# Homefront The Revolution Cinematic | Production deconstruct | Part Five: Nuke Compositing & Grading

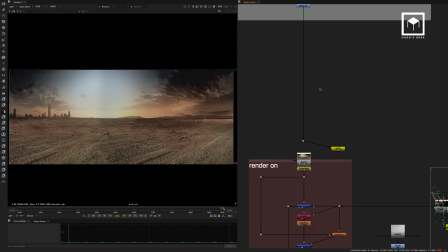(4:09)
So this matte painting was actually created by David Gibson, which is a very talented matte painter.
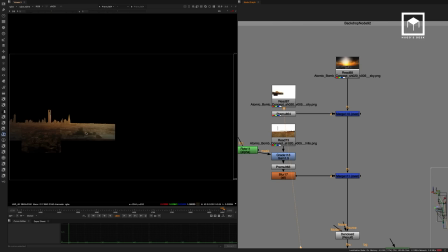(4:16)
We had basically a sky. We then had some layers of the city. This was all done in Photoshop.
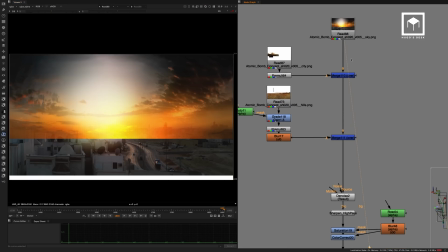(4:22)
We also have the terrain, which is the desert. Of course, we start with the sky, gets merged with the city, gets merged with the terrain.
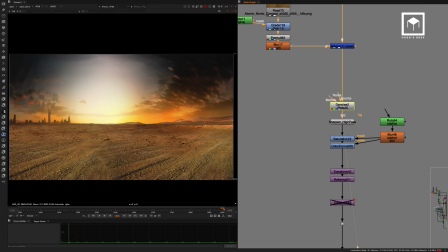(4:29)
Then there's a bit of a denoise because there was a bit of too much noise on the photo. There's a sharpen as well, high pass, which is a gizmo to do sharpening.
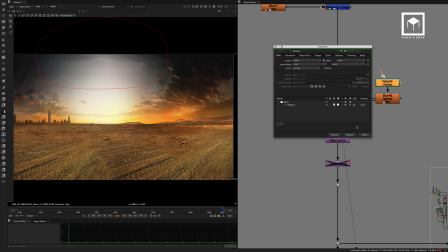(4:38)
This saturation for a little bit in a roto shape, especially the sky here, because it was really conflicting with the explosion.
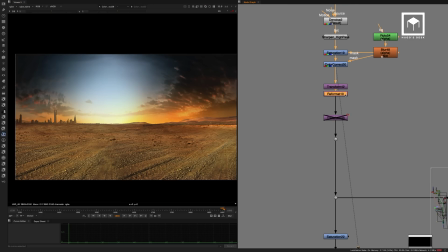(4:47)
A bit of a color correction to make it a bit more blue. Some transforms, some reformatting, of course, and then that gets merged.
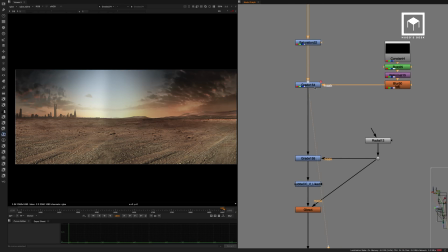(4:54)
A bit of desaturation, a bit more grade, especially on this side here, to make it a bit more moody.
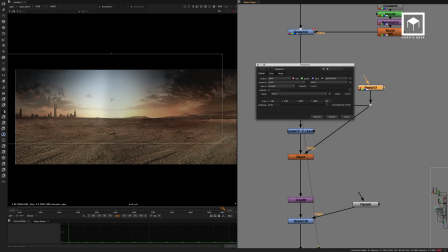(5:01)
There's another grade, and this is using a radial, so it's almost like a vignette.
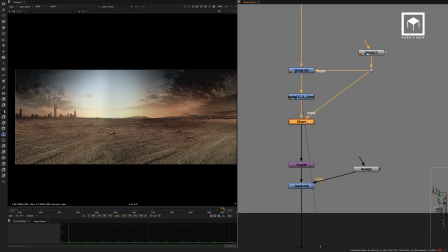(5:05)
Then another subtle grade going on here, a bit of a glow in the middle section,
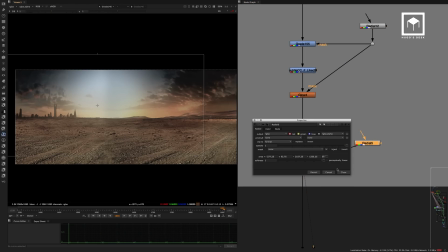(5:11)
and then another grade toning down the middle. Reason toning down the middle is so that we can put the explosion.
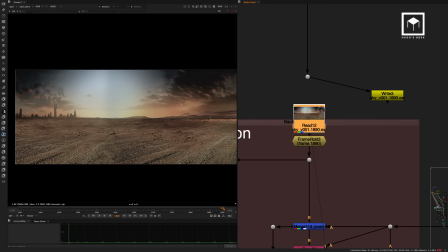(5:17)
The result was a render. We pre-comped and pre-rendered that sky, and it gets merged with the explosion.
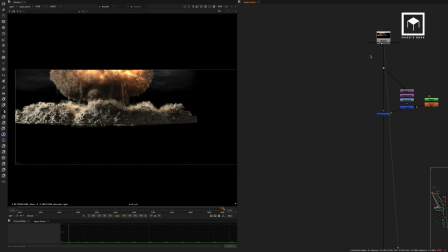(5:23)
So the explosion to start off is what you saw in the script just before.
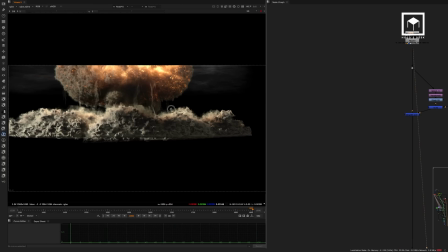(5:28)
So this is the main explosion that was comped by 1, just this section.
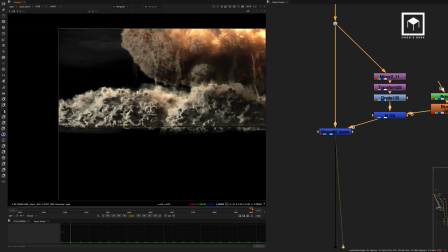(5:33)
Then there's basically a little section that is added in the middle here.
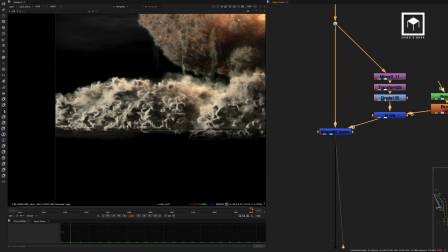(5:41)
So as you can see here, there's more on the side there. That's just like a little patch that was made.
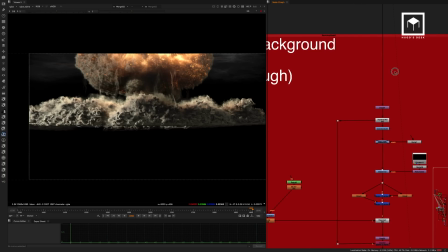(5:49)
Then it goes into the background.
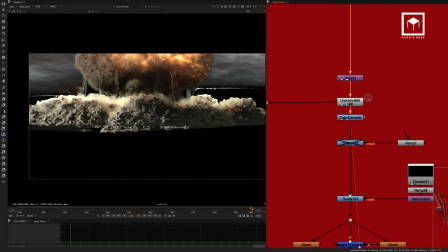(5:52)
So basically we unpremult it, we then grade it a little bit to fit it into the matte painting. We then grade it even more, put a bit of a glow, so we have a glow in the inner explosion.
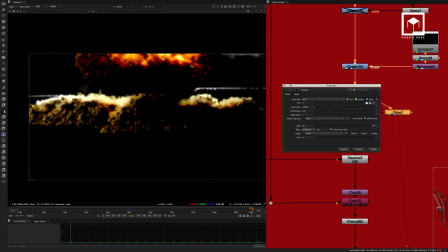(6:05)
This glow is driven by a very middle ground tolerance and some brightness with a size of 10.
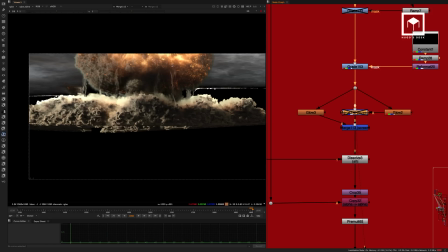(6:11)
That gives you like this kind of like really nice
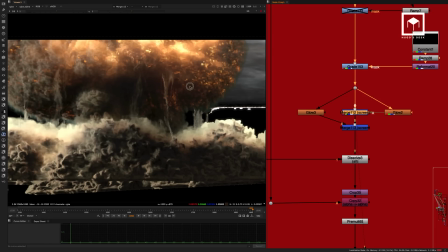(6:17)
glowy diffuse, just to show you that. Then we have another glow.
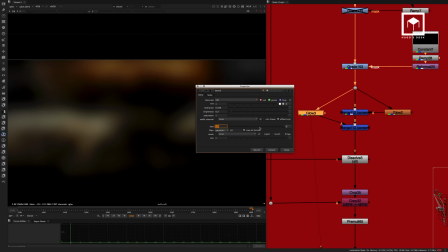(6:23)
This is a larger glow. It's a 100 glow with a bit less tolerance of 100, and then it gets merged on top.
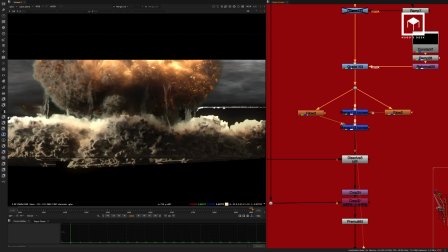(6:29)
So you see that's the original and that's the diffused one. Basically just gives a bit of diffuse, almost looks like it's a sunny day on a desert, you know. That then gets merged.
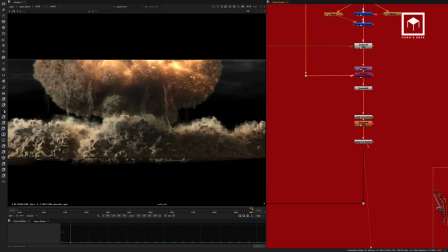(6:41)
We pre-multiply it, we sharpen it using a log-to-lin, so the sharpening becomes better.
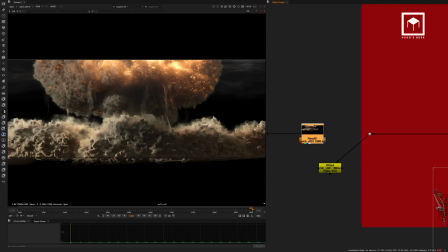(6:48)
That also gets pre-rendered. Like I said, because we wanted to grade and wanted to keep the comp alive, we actually ended up rendering this section because it was so slow because of all these glows. And so then in here, it's finally the moment we merge both.
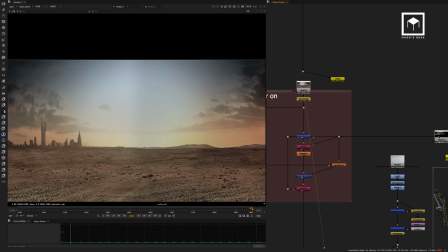(7:04)
So we have the matte painting from David, and then we have the bomb from One Brockhouse, and they get,
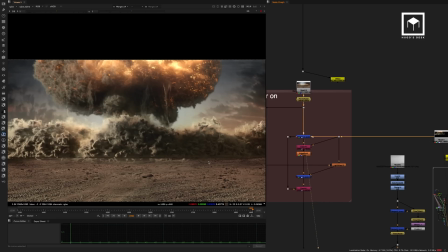(7:10)
of course, merged together so that you get this, the merging of the two things.
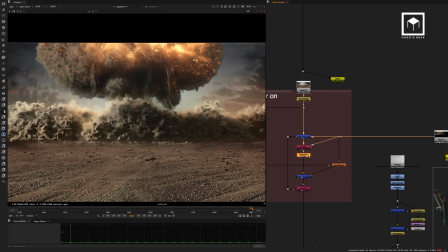(7:16)
We then edge blur a little bit the CG. There's a light wrapping going on.
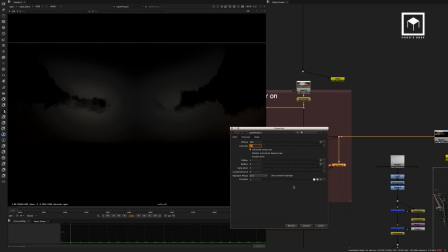(7:21)
This light wrap is quite an extreme light wrap. We have a diffusing of 220, density of only 3 to just give you this diffusing from the background.
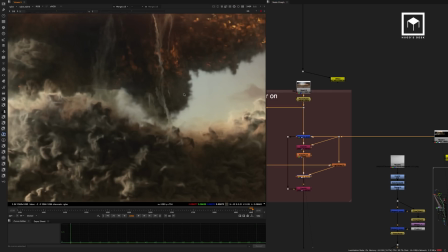(7:29)
And that gets merged as a screen operation just to give you this dusty diffusing going on the explosion.
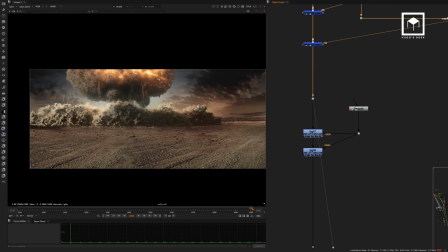(7:37)
From there, we have a bit of a lift that's happening with a ramp here. We use a ramp to just color correct this section. So basically it just lifts it up the area that it looks a bit more foggy in this area.
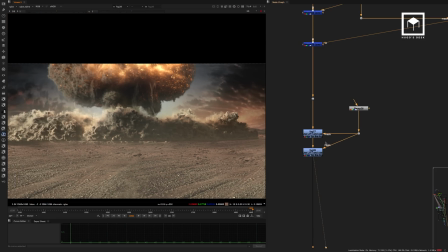(7:52)
And then there's another one that makes it more dusty. Basically to try to put these two fogs or literally just a lift.
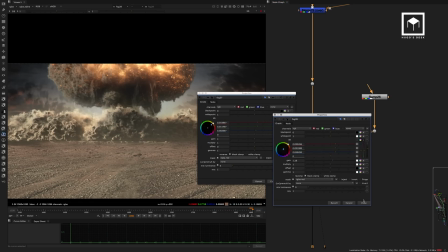(8:00)
Both of them are using the lift operation with a bit of a yellow and a red tint with the ramp.
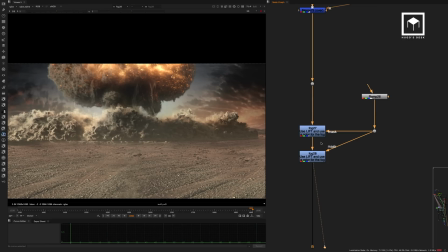(8:06)
Again, it's basically a poor man's fog just to make it look like it's lifting up the dust particles from the floor.
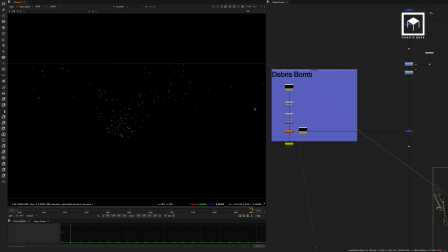(8:14)
Now, in here we have the debris. This is the debris bomb.